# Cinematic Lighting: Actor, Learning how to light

What's up, everybody? In today's video, I'm gonna show you how I took my room from looking like this and turn it into this.
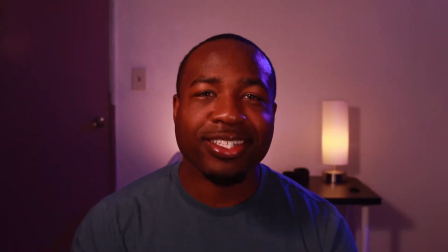[0:06]
Let's get into it.
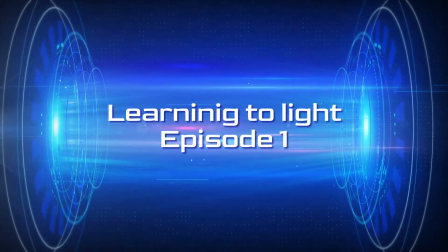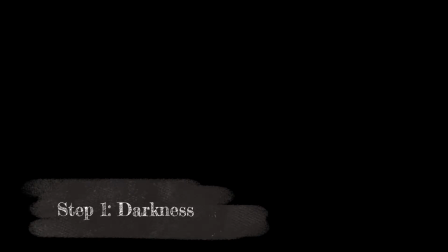A blank canvas is always the best way to start. So, I killed all the light.
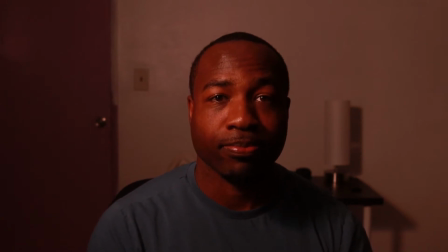[0:30]
Next, we move into our first light, the key light. This is our primary light source.
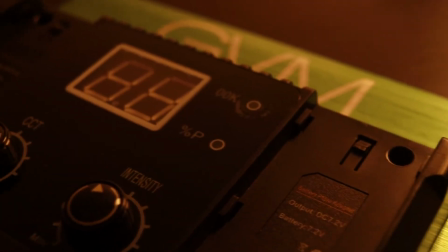[0:35]
I'm gonna use my LED 480 LSG by Great Video Maker. My boy John gifted me two of these, and right now it's being diffused by a pillowcase.
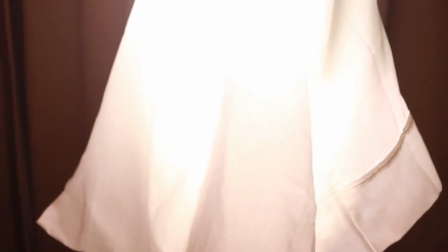[0:42]
That's right, a pillowcase. We all gotta start somewhere.
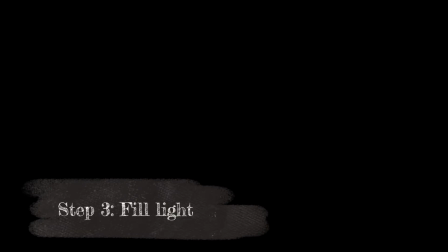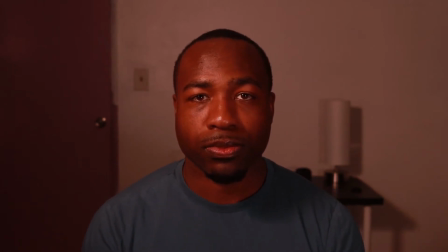[0:53]
Moving right along, we go into our fill light. This light is gonna help me fill in the shadowy parts of my face on the other side.
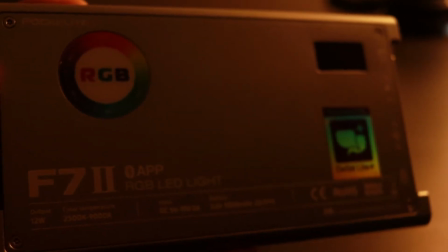[0:58]
For this, I'm gonna use my Falcon F7 II. I absolutely love this light, and I will leave a link to it in the description below.
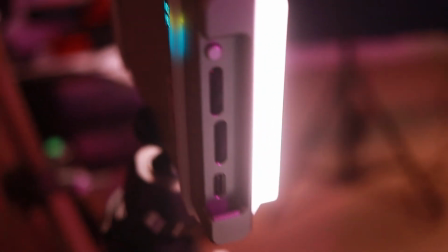[1:05]
Treat yourself this Christmas and grab one.
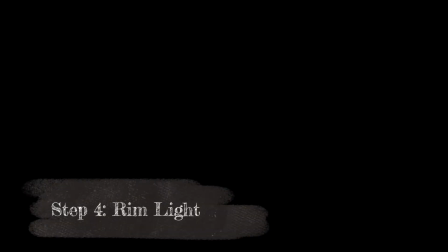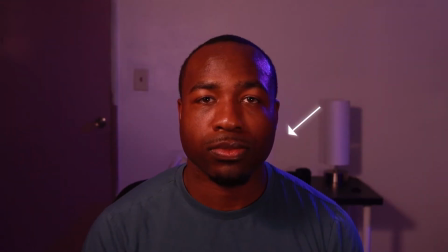[1:15]
The next light is called a rim light, or a hair light from what I understand, and this is gonna help me stand out a bit more from the background.
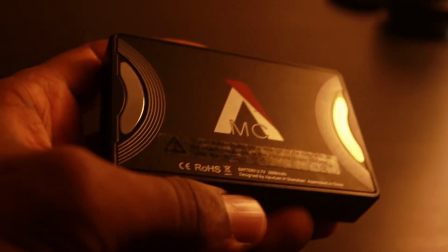[1:21]
I'm using my Aperture MC light, a little resourceful light, and I plan on buying a lot more of these for future projects.
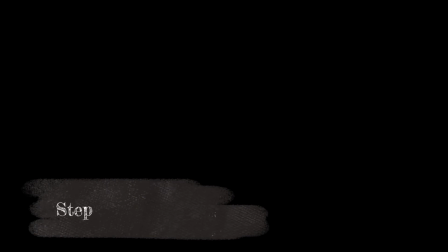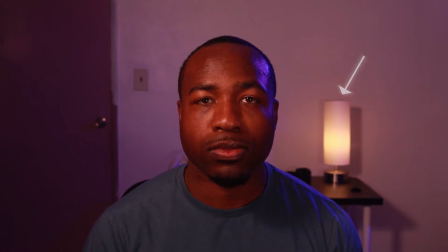[1:35]
Now, I'm just gonna turn on a practical light, my lamp in the back there, to give me a little bit more depth in the scene and push me a bit further away from the background.
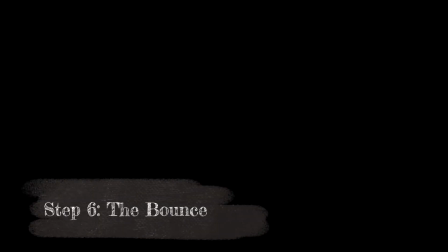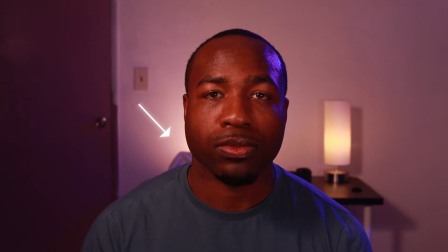[1:49]
And lastly, the bounce. I'm gonna bounce some light off of the wall behind me using my second LED 480 for this. And there you have it. Now the only thing left to do is have fun and create more in your scenes. If you guys stayed around to the end, I thank you so much and I hope the video helps you. Please like, share, and subscribe to the channel. And if you'd like to support me, consider becoming a patron on my Patreon account. I'll leave a link to that in the description box below. Stay tuned for more stuff and more future content. And as always, be safe, take care, and I'll see you in the next video. Peace.